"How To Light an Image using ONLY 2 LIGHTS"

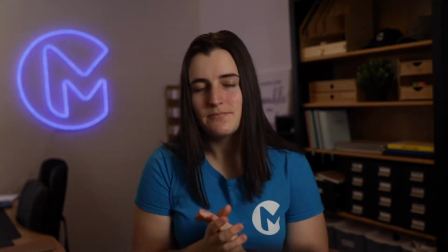[4:10]
Without using my fill light, my image looks like this. And this is with the fill light back on. I want to show you guys exactly where I've placed my lights for this video. So just using my iPhone to record this second angle, I've got an Aputure 120D to the right of my camera.
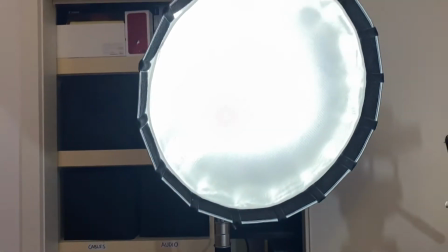[4:26]
So this light source here is being used as my main key light. I'm using a softbox mini and I'm only at about 46% intensity.
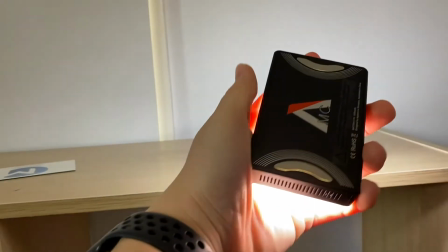[4:34]
My fill light is this little fella. It's an Aputure AL-MC, which actually has RGB capabilities, which is super cool.
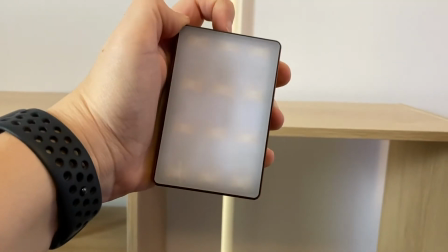[4:41]
This little light is really versatile, super powerful for its size. It's really handy to just throw in your camera bag, but it's also powerful enough to be used as a fill light.
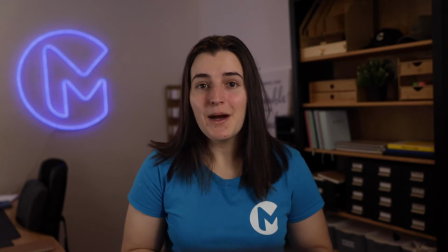[4:50]
Now for this exact setup, I don't have a dedicated backlight. I've got my office roof light, which has a very warm tone, which actually works quite well to balance the tones from my key and my fill light, which are very cool light sources.
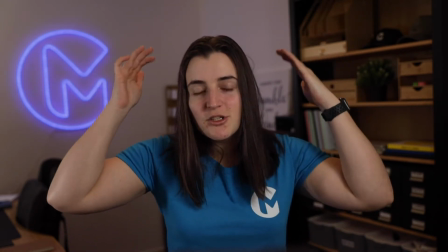[5:02]
It also acts as a rim light, which adds emphasis to the top of my head and further separates me from the background.
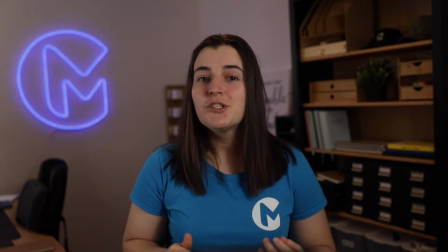[5:08]
I'm also positioned about 2 meters from the back wall, which creates a solid distinction between my body and the back wall.
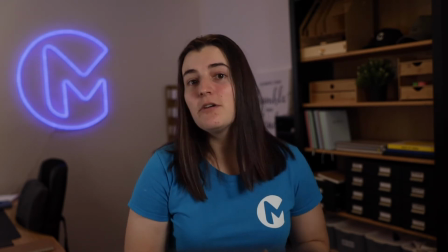[5:14]
This adds further depth of field and makes the image look a lot nicer. I'm also using a lamp that's slightly out of frame for definition, as well as my McLeod Media neon sign, which is on the background. There's a breakdown of my go-to lighting source for my office. It's only a small space, so with a bit more room, I'd probably do things a little different. But it's all about making what you have work, and that's what I've tried to do here, by properly utilizing the light sources, and it makes a huge difference to the professionalism of your content. Good content is important. Social channels are very oversaturated, so it's important to stand out, to grab the attention of your audience, and really drive the message of your content home by making sure that the images are enjoyable to watch. It's about taking that extra step to stand out from the market and really be known for the quality that you put into your work. Let me know in the comments what your biggest takeaway from this video was, and please let me know if there's any other topics you'd like me to cover in the coming weeks. That's it for this video. I appreciate you watching, and I'll see you all next week.